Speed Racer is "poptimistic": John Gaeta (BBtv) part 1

But the idea is that what we would do is we would shoot all these scenes in front of green and we would bring these impossible
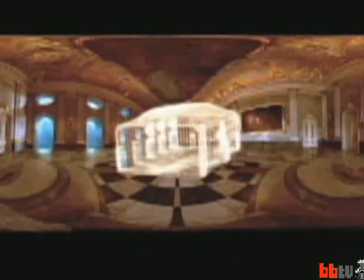to get places back and then with these spheres which we called bubbles,
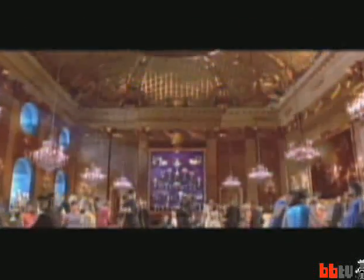it was our nickname, bubbles, we would slice and dice the photography so if something seemed in front of another thing in the picture, we'd cut it out,
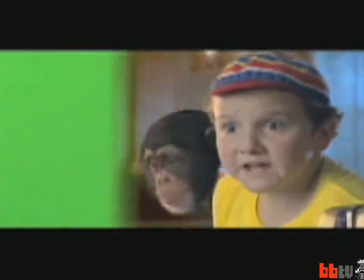rotoscope it out and re-layer it so that in an animation sense when you moved on it you'd have this parallax and it would look like you know you'd have space like what you do when you're faking space and in animation so we decided you know we would go around and capture these exotic locations and turn them into animation layers and uh but additionally we would um you know do this thing that was somewhere between you know matte painting and and extreme color grading where we'd like to of pull all the colors
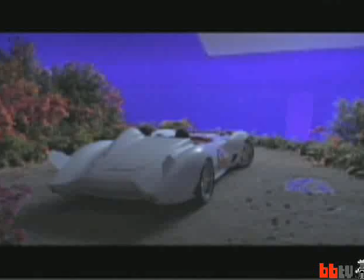out and enhance details and paint more details to sort
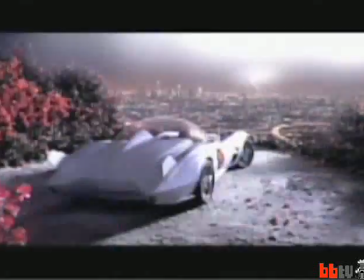of tie them to the speed racer universe so um so you'd get these you know so instead of just a bubble with a single it would be like layers of an onion so you'd have this thing that was exotically painted and you'd move and that would be like the scene you know and and when you
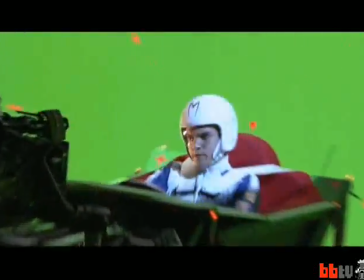shot your scene on the green screen stage you'd be like composing and doing camera moves and like close-ups whatever and you could basically you know
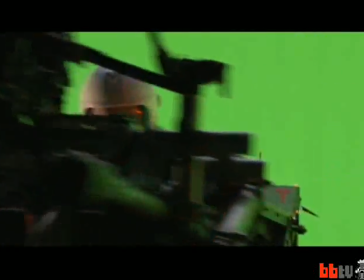go anywhere inside this bubble and you know pick what angles you want and you can
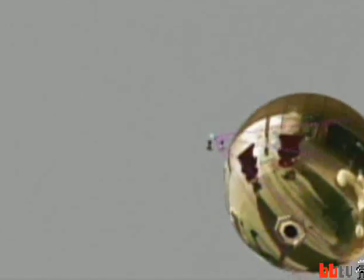mix and match lenses you can change focal lengths you could do whatever you wanted in composite in a 3d composite sense almost like spherical cells correct and um exactly spherical cells and um and so uh you know we learned a lot of i mean we've been doing it for like 12 years or whatever all through the matrix trilogy and all this image-based computer-generated backgrounds and and all this virtual background stuff.
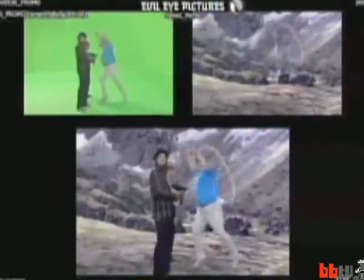But we changed the way that we used the same source material to now be the sort of stylistic,
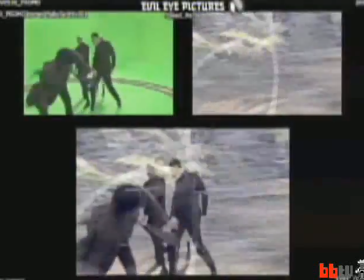more simpler form that would be used en masse to complete a movie end to end. And through the duration of the shoot, we met a lot of people. And we had an in-house team called the World Unit that would do all these shoots, but we also had some people we had met outside. I'm not really into roller coasters, they freak me out. I'm not really into roller coasters, they freak me out.
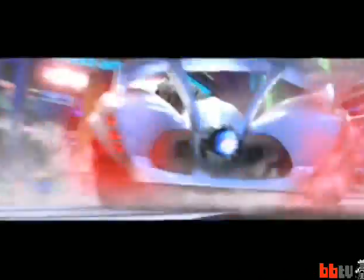I'm the
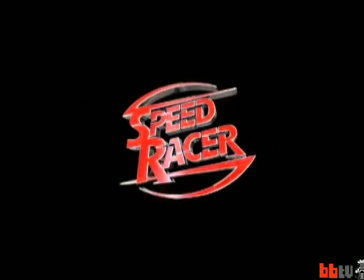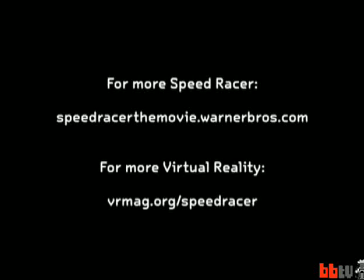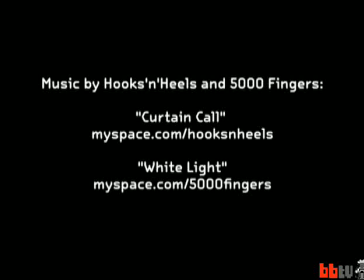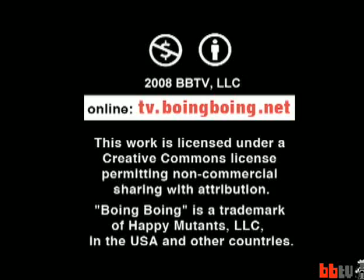zero-g thing, I know what that's like, I've barfed so many times I've had no ability to barf any further. I love you.